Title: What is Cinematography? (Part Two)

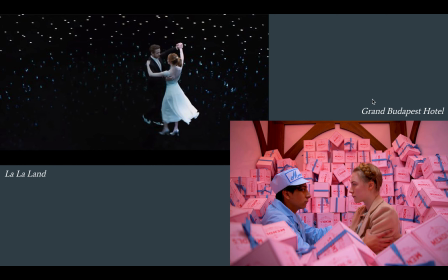Grand Budapest Hotel, as I mentioned this is a Wes Anderson film. If you were to watch all of Wes Anderson films from his very first one, Bottle Rocket, all the way up to the Grand Budapest Hotel, you would notice that his films become more and more stylized as they go on.
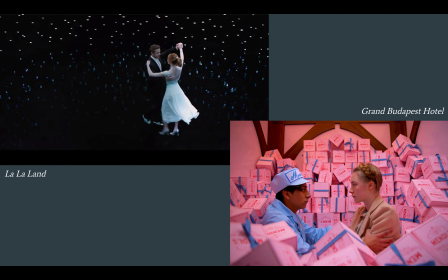And another way to say it is they become less and less realistic looking. One of the things that defines a Wes Anderson film is his use of color he likes to work with like three color patterns or a color pattern made of three different colors Grand Poudre Vest Hotel loves pinks and
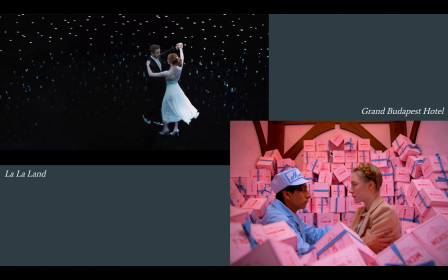blues is two of his main colors and we see that obviously in this shot here essentially there are three colors in this shot you get the pinks and the blues and you have these warm kind of brown beige earth tones
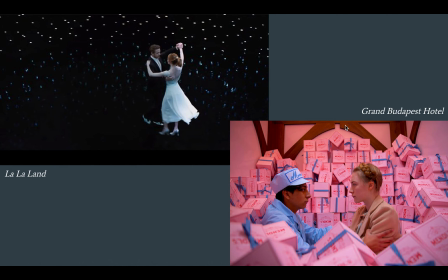this this is a very deliberate choice on the cinematographer's part and on Wes Anderson's part. You know, when we go through life, we exist, we are surrounded by all kinds of colors on a daily basis.
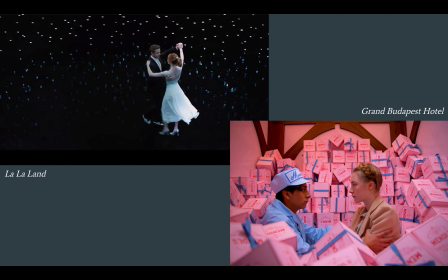It's not just three, but in Wes Anderson movies, the characters exist among three colors, pretty much. So it's not realistic, right? There's almost a kind of story-like or I almost want to say fairytale quality to to Wes Anderson's movies in terms
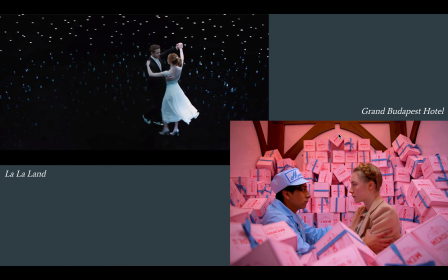of the visual style and and this kind of goes along with the tone of the movies his movies are they don't they're not very serious films they don't take themselves seriously um the the storylines and and the characters are are complex um
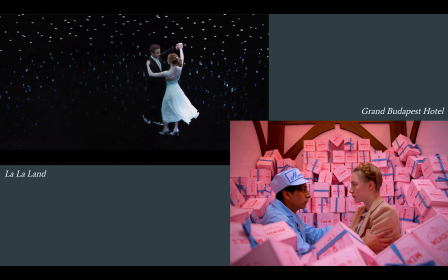you know and and the characters are very human and they have you know these these these very human dilemmas that they're going through, but they're lighthearted oftentimes and comical. And so the visual style of the film helps to evoke that kind of lightheartedness.
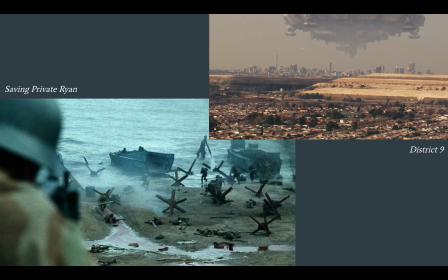Now, we can contrast those two movies with these films. Saving Private Ryan here, a World War II film, this has a much, much different visual feel
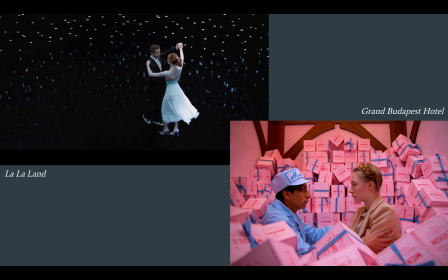different kind of cinematography than either of these two films here okay Grand Budapest Hotel full of very rich colors kind of hits you over the head with its
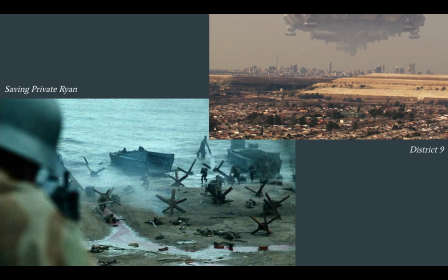brightness here contrasted here with the dull kind of faded greens and blues and grays of Saving Private Ryan this was not an accident okay this is a war movie this is a movie that takes
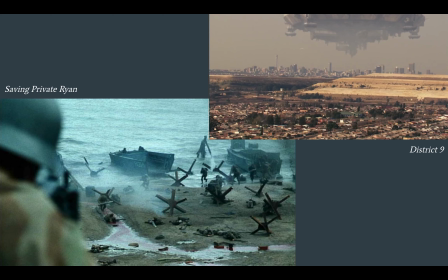itself very seriously it's a very serious topic and some of these scenes are incredibly hard to watch um and so the muted colors and the kind of grittiness of the film itself and oftentimes you get especially in this opening sequence
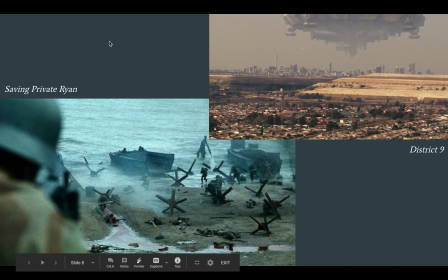here this is the invasion of normandy um handheld camera shots the camera is very shaky i think all of this is intended to kind of bring a sort of realism um to to the film um as if we're watching
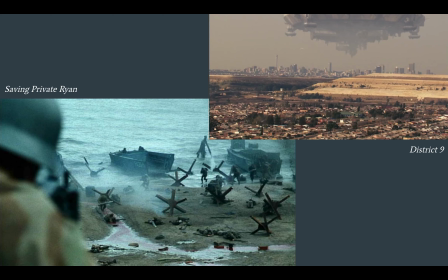a war take place right in front of our eyes and it's not pretty um it's it's it's it's really grim right so the visual tone of the cinematography um kind of mirrors the
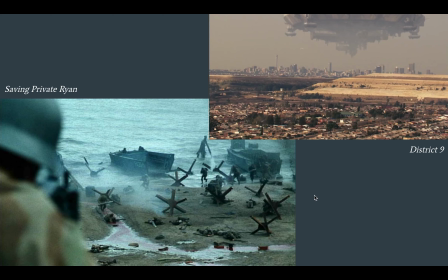the emotional tone and the seriousness of the film itself. Same thing here with District 9. This is not a realistic film, it's a science fiction film, kind of the aftermath of an alien invasion in South Africa.
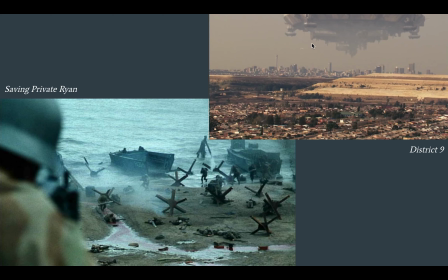And so it's not realistic, but it is, you do kind of see some washed-out colors here.